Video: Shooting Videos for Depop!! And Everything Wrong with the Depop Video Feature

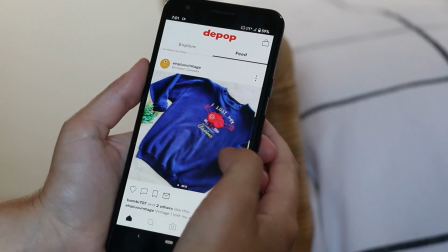So as you may or may not know, Depop is an app for selling used clothing online. And like most selling platforms, photos are used in order to advertise what you're selling. But what's unique to Depop is the fact that you can actually have videos in addition to these photos.
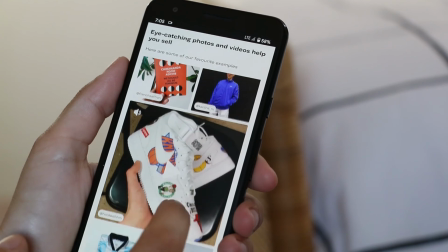Now, this video feature doesn't really get used a whole lot, and when it does, it kind of just looks like this. So today I wanted to create some really cool and eye-catching videos that I could use on Depop to help sell some of my clothing and see if it could even have an effect on potential sales. So most importantly, I want to make sure the videos that I make actually show off the clothing really well. So I've come up with 3 different ideas that I think would look really cool but still effectively showcase the clothes that I'm selling. So for my first idea, I wanted to create an animated sort of effect where it looks like the model is kind of like spinning in one spot, and I think this will look cool because it'll actually give like a full 360 view of the actual clothing item. So in order to achieve this, we're basically going to take a series of photos where the model changes their position slightly each time in order for it to look like she's spinning.
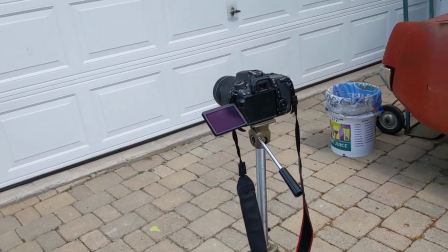Okay, so this is the setup for the first photo.
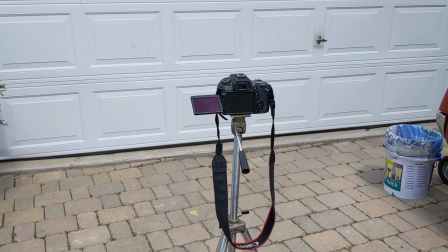It's really important to use a tripod because it needs to be steady and like each shot needs to be the same level or it's going to look like kind of wonky.
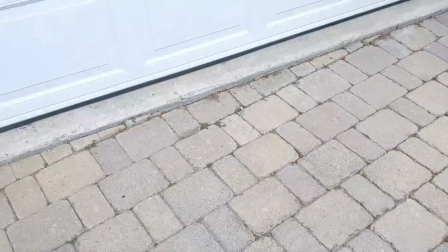I just put a little tape here to mark where I need to stand so that I'm centered the whole time.
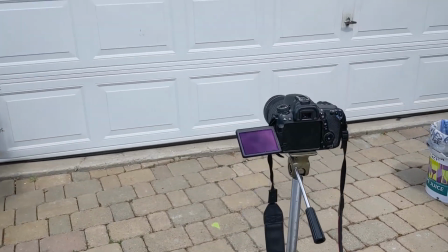One person needs to model while the other person takes the photos, so Ariana's gonna help me. Also, the lighting keeps changing, so that's gonna, there's a plane going by. I'm just gonna stop.
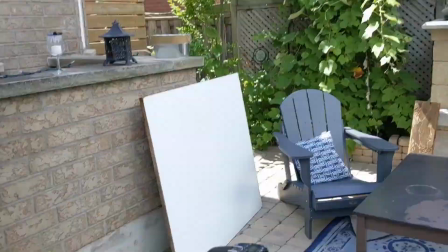Okay, we just moved the setup over here in the shade because the sun was just being like way too inconsistent.
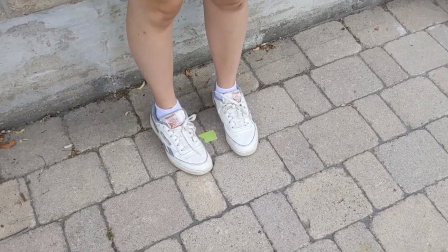I thought this would like look better, but basically the same idea.
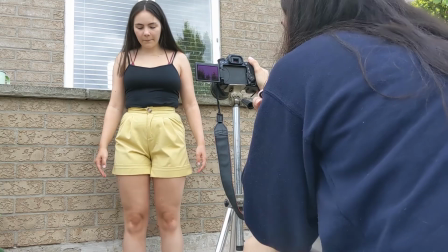So I think the key here for this one is to take as many photos as possible just so that you have enough frames to make it look like a smooth video.
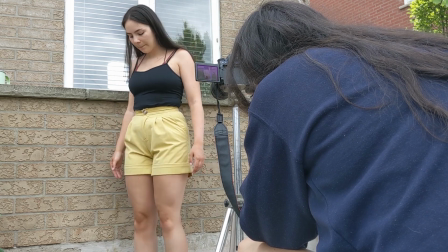You also want to make sure that you don't change the position of the camera at all because you want to make sure the background and everything stays exactly the same. And another key thing is you want to make sure the model is kind of rotating on the same spot,
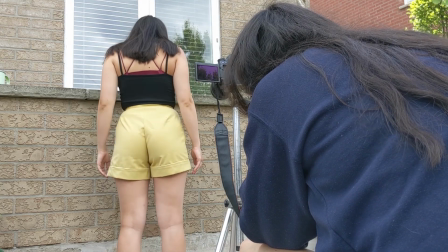hence why I ended up putting tape on the ground so that they don't end up look like they're kind of like spinning away.
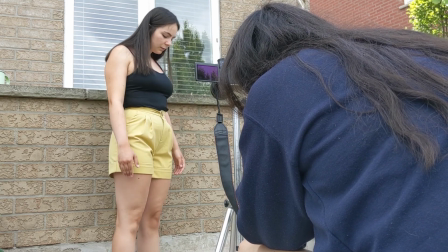They want to be spinning on the same spot, which mine kind of turned out that way even though I tried really hard to like stay on the mark. But yeah, just keep that in mind. So we're basically just taking a photo every time I moved in order to capture the full movement basically. So let's see how it ended up looking. Honestly, this one was a lot easier to execute than I thought it was going to be, and I think it ended up looking so cool. Totally doable. I mean, it takes a little bit of extra work, but it really wasn't that hard. And you could even probably do this yourself, like all alone, if you were able to connect your phone to your camera and take photos that way. So the next idea is really similar to the first one, except that the camera is going to be moving instead of the model. So I basically want it to look like we are moving in a circular motion around the model over and over and over again. So in order to achieve this, I figured the best way to do it was to create a semicircle around the model against the wall that we had. And what I did was tape a piece of string to where the model would be standing, and then I just pulled it from one side to the other,
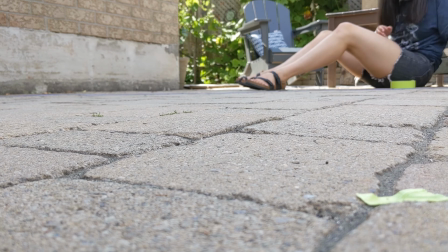and I just placed tape along that line in order to create like a perfect semicircle.
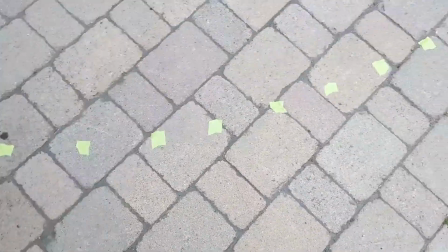So each tape mark basically represented one photo in the position each photo would be taken in.
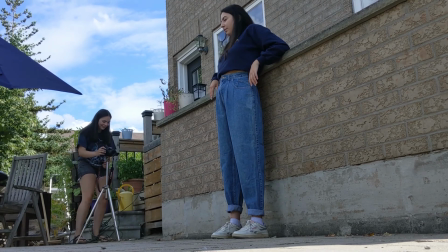So we started taking each photo, and the key for this one as well is that you don't want to adjust the tilt or the height of the tripod,
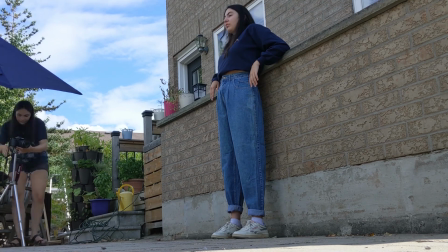and you don't want to zoom or change the type of lens,
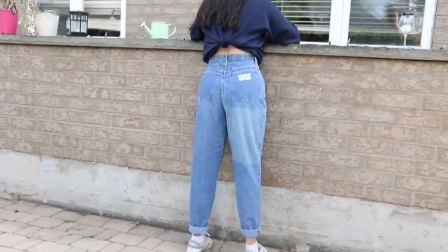of course, but you do want to make sure that you're panning to recenter the shot every time to make sure the model is always in the center of the frame.
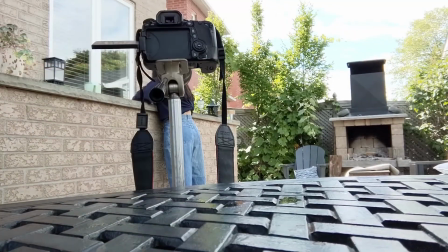And then we just repeated it for the back side of the jeans.
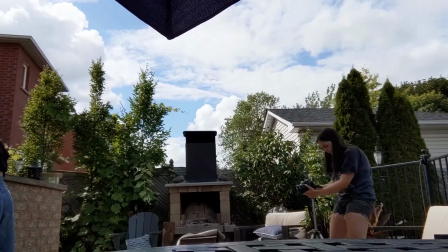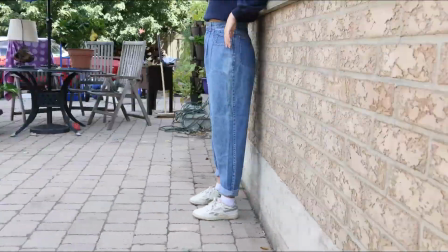So I'm really happy with how this one turned out. I think this one's probably my favorite. I think it looks so cool. And honestly, it was a little bit more work, but once you had everything like marked out and taped down, taking the photos like wasn't that big of a deal.